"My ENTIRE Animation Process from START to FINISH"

You're gonna see me fix up some note stuff and do a lot of smoothing with the graph editor.
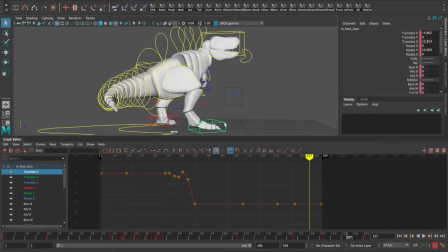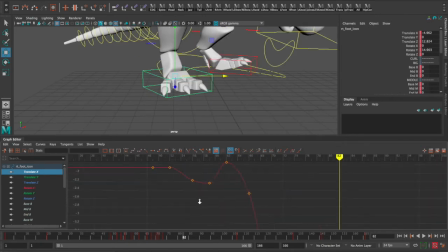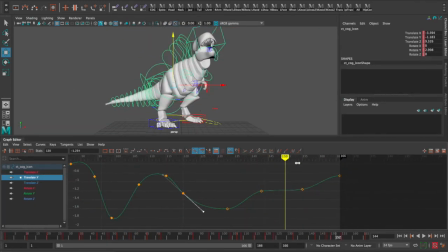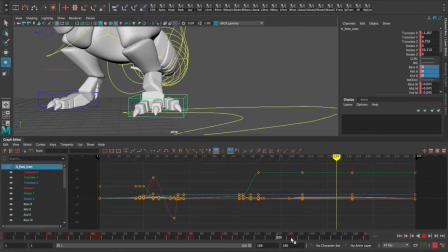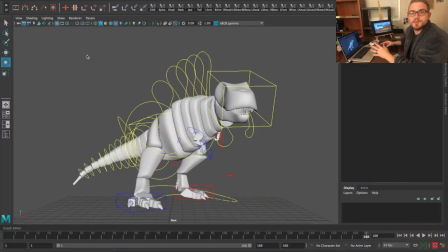[43:28]
Alrighty guys, we are finally getting to a point where I'm pretty happy with this. It's almost like you work and work and work and you're seeing very small differences, but you're not like, I'm getting there, right? Then all of a sudden, everything just, for some reason, looks really nice.
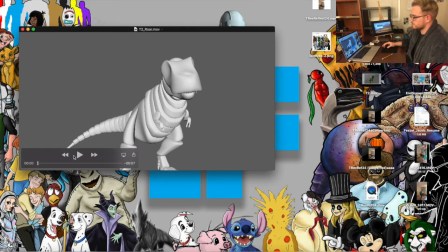[43:46]
Okay, so we're gonna go and watch the play blast again. See how we're feeling on it.
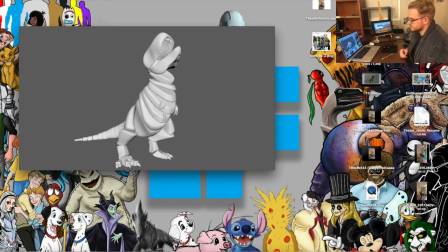[43:51]
Maybe watch it a few times to see if there's anything that we want to change.
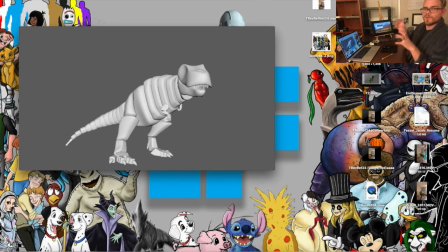[43:56]
I really like the way the arms look. He's like, I love it. I friggin' love it. Friggin' love it. I love how like fluid it's moving.
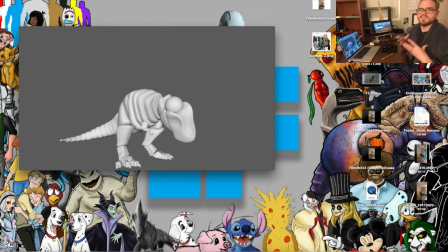[44:07]
It lines up very much with my T1, so like it's kind of my style on how I animate, and I really like it. I think the extra jaw wiggling was a really nice touch, just because it looks like he's, you know, actually roaring.
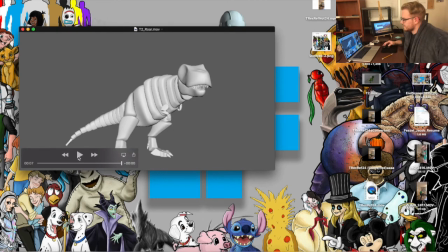[44:23]
And overall, I think I'm just really digging it, you know? I'm trying to look at stuff, and maybe it's just because I've looked at it for so long that I'm having a hard time finding something else.
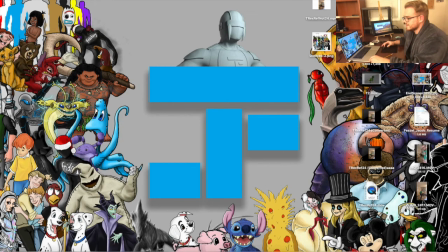[44:35]
But I'm really liking this, and I think we're getting close to a completed project.
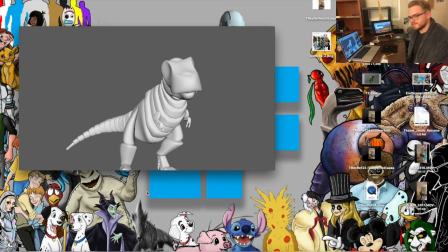[44:39]
When animating, I'm like, okay, let's animate. And I'm normally just kind of in the zone, but when you get to the final, oh my goodness, it just feels so nice, right?
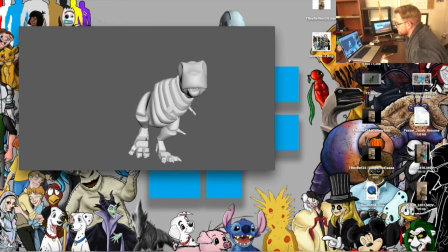[44:49]
Come on, hey, boom. Boom. Now, what I'm going to do is I'm going to save it, and then I'm going to try one thing that I've never done.
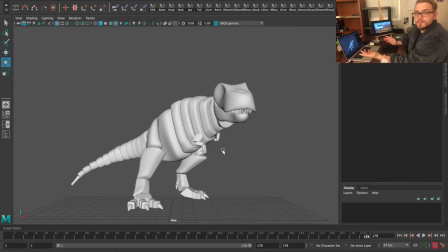[44:59]
I don't know if it's going to look good, but you're going to find out with me. We're going to do this together. Okay, so it's saved. Okay, so the file is saved, so in case I mess anything up, you know, we got it. But here's what we're going to try. When he steps, I want to see if I can shake the camera some,
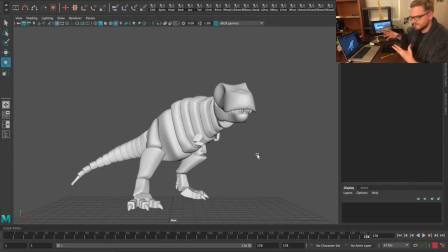[45:14]
just to add a little bit of weight, you know, make it seem like he's shaking in the ground.
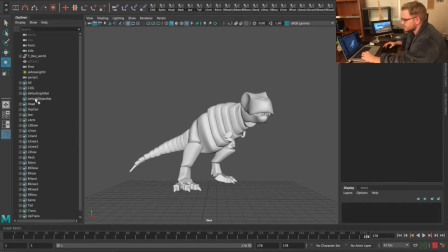[45:19]
So I want to try that. I don't know if it's going to work, but we're going to give it a shot. So here's our shot camera.
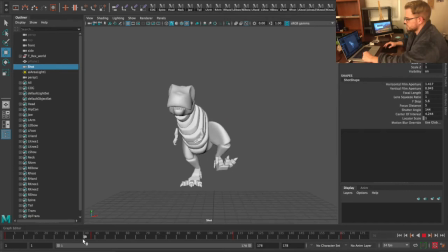[45:27]
When he goes to step, okay, I've got the key right before he makes contact.
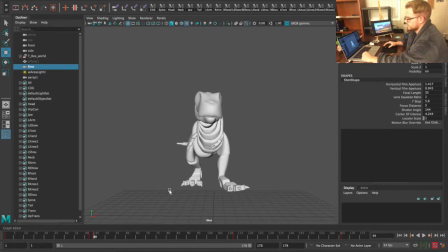[45:34]
Raise the camera, because you would assume that the force, like if you hit a table or something, whatever's on the table, in theory, will go boom, and it'll just raise up a little bit. Raise up a little bit more.
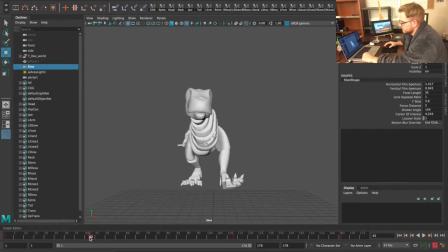[45:54]
And then we can grab the one from here, bring it over to this side. Boom. Oh, maybe that works. Maybe. I'm not sure.
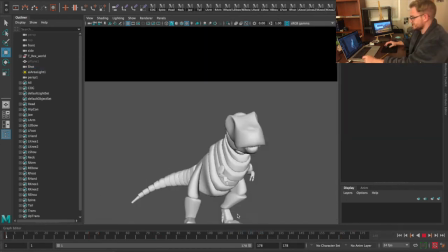[46:06]
Okay, I'm gonna play blast that and see if that works. If that works, I think that's gonna be really cool. I definitely added a lot more of a shake to the second boom.
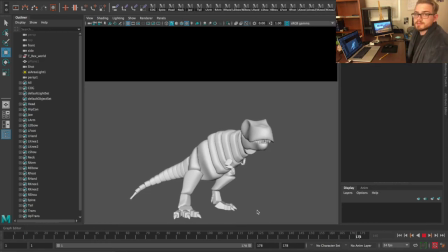[46:15]
So, I mean, we can see if the light one works or the heavy one works.
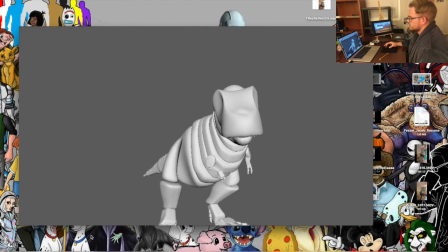[46:21]
Okay.
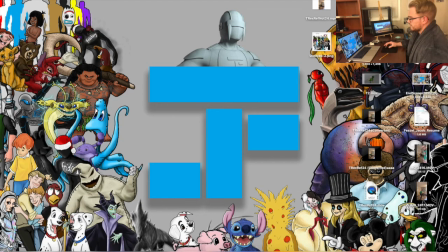[46:27]
Oh, I love that second one. Okay, let's add some more shake to that first one.
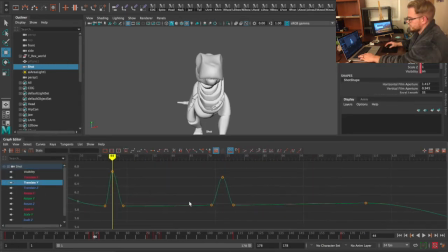[46:33]
Let's go into our graph editor, go to our translate Y. Yeah, see? We can actually see the camera going up, right? So since this one's further away, it's not going to have as much impact as the closer one, because this is his second step.